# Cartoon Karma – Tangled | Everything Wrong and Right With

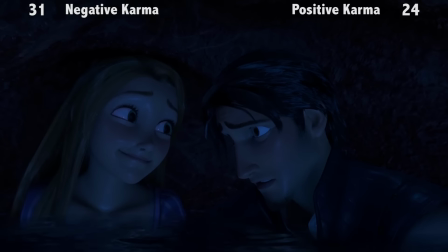(8:30) I have magic hair that glows when I sing.
Bit late to the party, Rapunzel. Kind of the point, of course, but still.
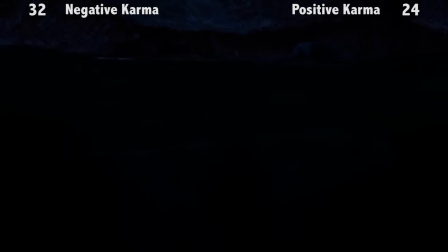(8:38)
Rapunzel needed to finish the song previously for the hair to glow. Not so here. Also, her hair didn't have a delay before starting to glow.
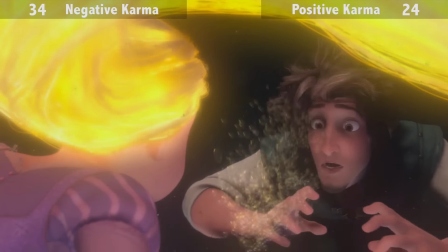(8:46)
Dramatic effect is as dramatic effect does, folks. This is so gorgeous and patiently and breathtaking.
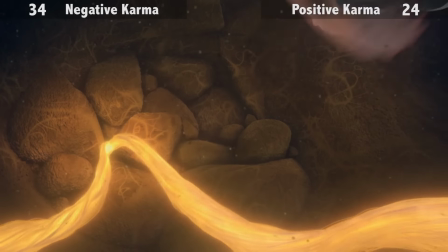(8:52)
It may combine nearly all the things difficult to do in CG, but it's so worth it.
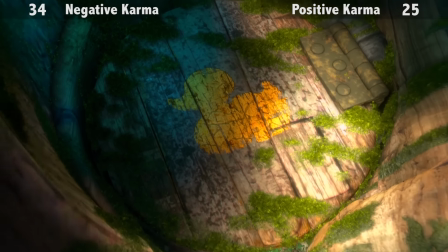(9:00) Why is he smiling at me?
I could think of a few reasons. Nah, but in all seriousness, Pascal is as appealing as any toy-ready animal sidekick has ever been.
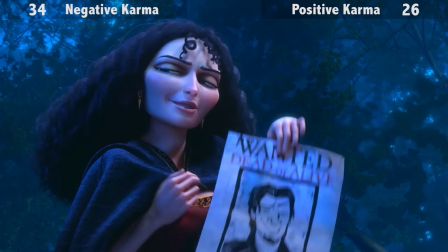(9:09)
Even if her credibility is dropped, she's still so manipulative. The filmmakers clearly love classic Disney villains as much as us.
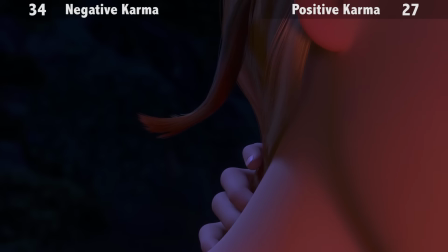(9:17)
How come that one hair strand is short, but the rest are not? Are we to believe Gaal's been cutting just that one all these years?
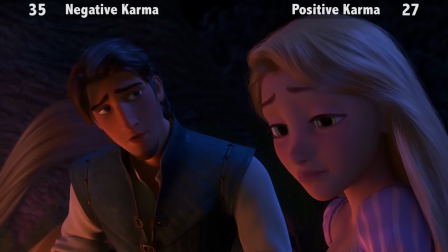(9:23)
The trade-off to being so jolly and fun is that the film's lacking in thematic depth or psychological insight.
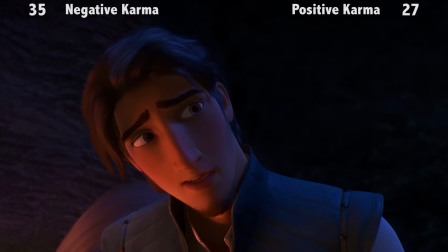(9:29)
Thus, the passages there are meant to be sincere and meaningful aren't especially.
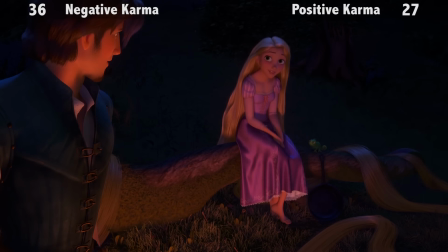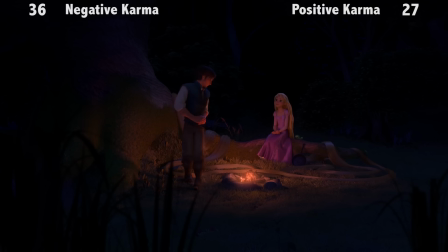(9:38)
Kind of a redundant statement to make. He said, someone might as well know, earlier, implying no one else knows both his identities.
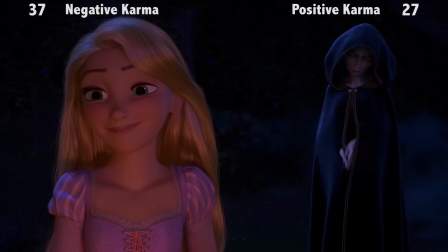(9:46)
Pascal hiding here is pointless. There's no way Gothel didn't see him. Her hair's getting really grey there.
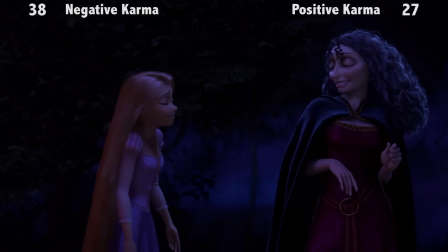(9:52)
Now would be a good time to notice, Rapunzel, and connect the dots.
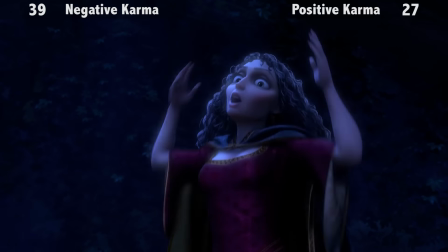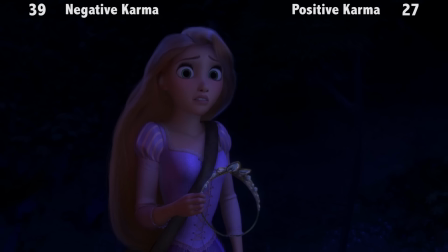(10:02)
What a number, the reprise. It combines bombastic Broadway-ness with dramatic lighting that casts her in glaring foul shades.
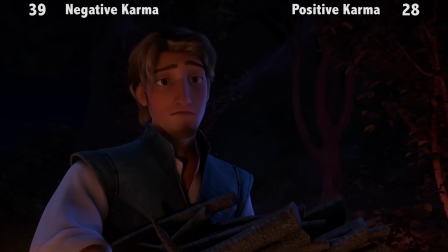(10:09)
Another thing the artists did to hark back to Disney's cell animation was giving the characters a glow.
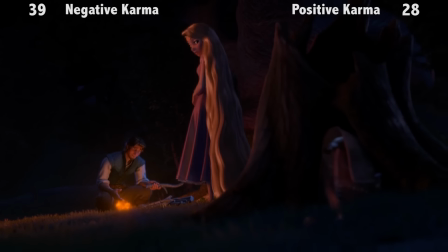(10:14)
They internally illuminated them to fit with the painterly nuance of the film's look and heritage.
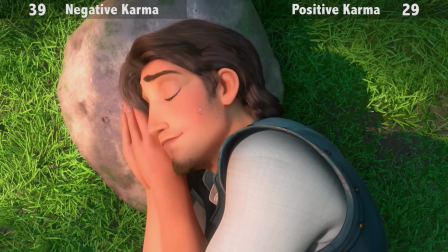(10:19)
The dripping water makes for a funny gag, but there's no way it wouldn't have dried away by now. I dig how Pascal turns red at a moment of shock on instinct.
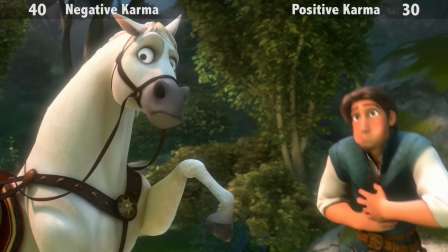(10:28)
This is what I do when the teacher's back is turned after they've paid me on a project with someone I can't stand. Or, it would be, if there was someone I couldn't stand.
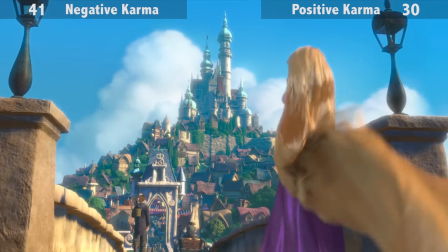(10:36)
The way the film's visuals keep in Disney traditions while making them contemporary is magnificent when
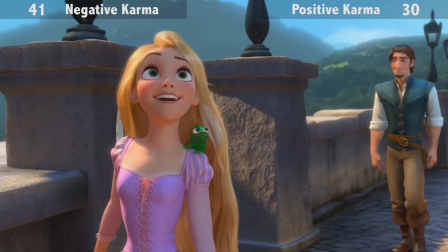(10:42)
you consider it mixes realism and crazy otherworldly sights on the level of Sleeping Beauty.
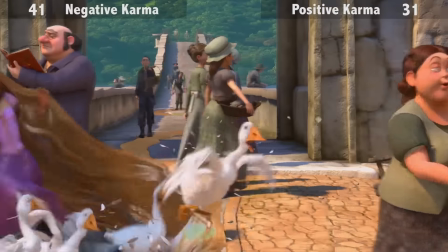(10:47)
So after fields, a pub, a tunnel, a dam, a cave, and a forest, it takes a village square to tangle our hair up.
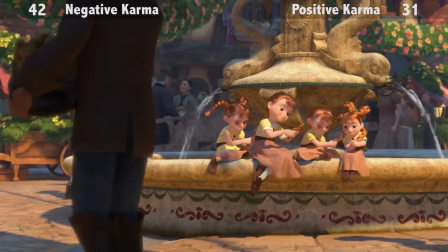(10:54)
I'm pretty sure that's not how it works. Another thing it pulls from the Disney past is playing around with the styles of the minor humans.
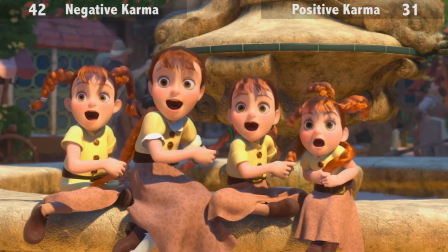(11:01)
I can't be the only one getting Studio Ghibli vibes from these girls.
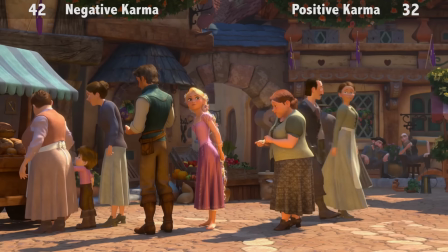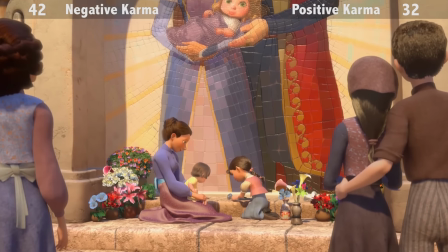(11:10)
It's great how this whole sequence uses folk music to drive its energy, rather than defaulting to a musical number, or worse, a pop song.
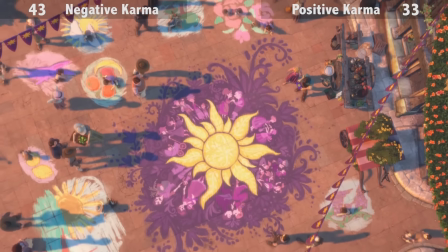(11:17)
None of that got on our dress, and no, it It didn't just blend in.
What if it's not everything I dreamed it would be?
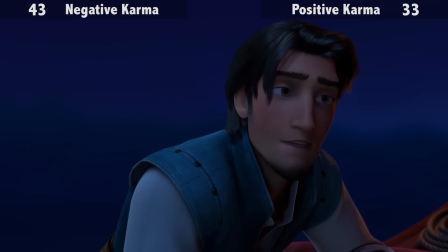(11:25) It will be. And what if it is? Well, that's the good part, I guess. You get to go find a new dream.
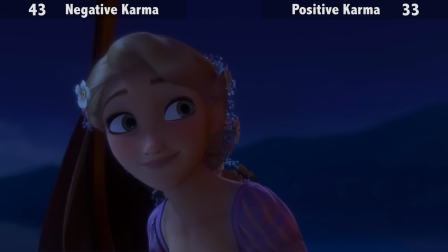(11:32)
Just because it lacks thematic depth doesn't mean it can't be insightful. Here's an etos we should all carry.
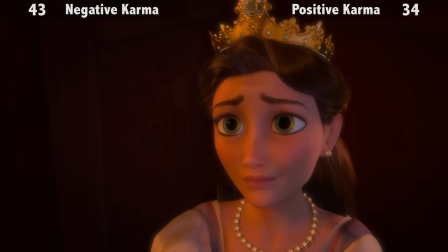(11:37)
The parents never speak, but they don't need to. Just look at the emotion in their faces and small gestures. Animation itself can be so moving. For all that I've been praising the film's incorporation of aesthetic Disney traditions, It justifies being CG.
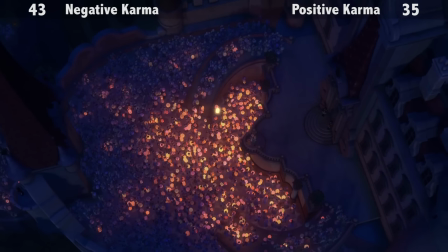(11:51)
The lighting of the paper lanterns is something that couldn't really be done in cell animation this well.
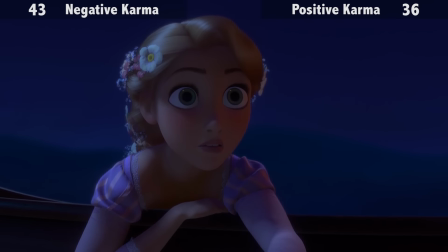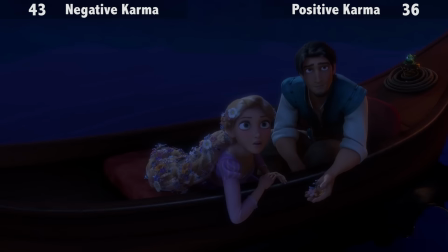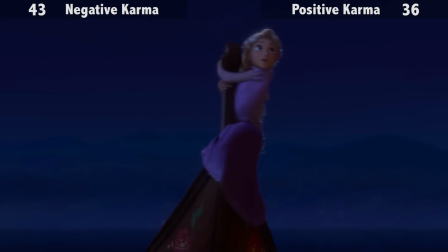(12:06)
The Love Ballad is another I'm torn on. It's appropriately soaring and moving, but it's by far the film's most anonymous song.
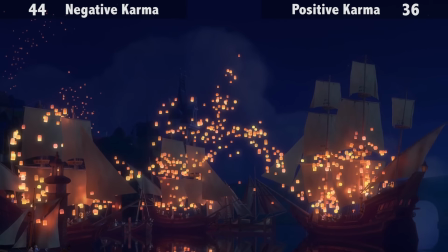(12:14)
If there's enough wind to move the lanterns, it would stir all these ships in full sail. Furthermore, it's impractical to remain in full sail when anchored.
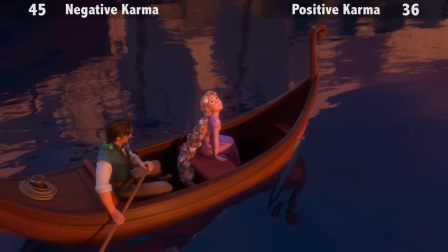(12:22)
Um, Flynn definitely didn't have them anywhere on the boat when they left the harbour. Same goes for the Satchel.
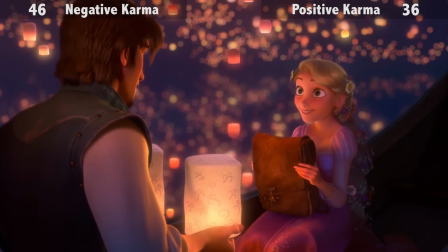(12:28)
This isn't a Looney Tunes short, the rules of Hammerspace don't apply. I hope I don't need to explain why this is so beautiful.
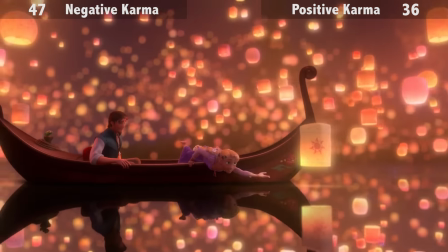(12:35)
It speaks for itself.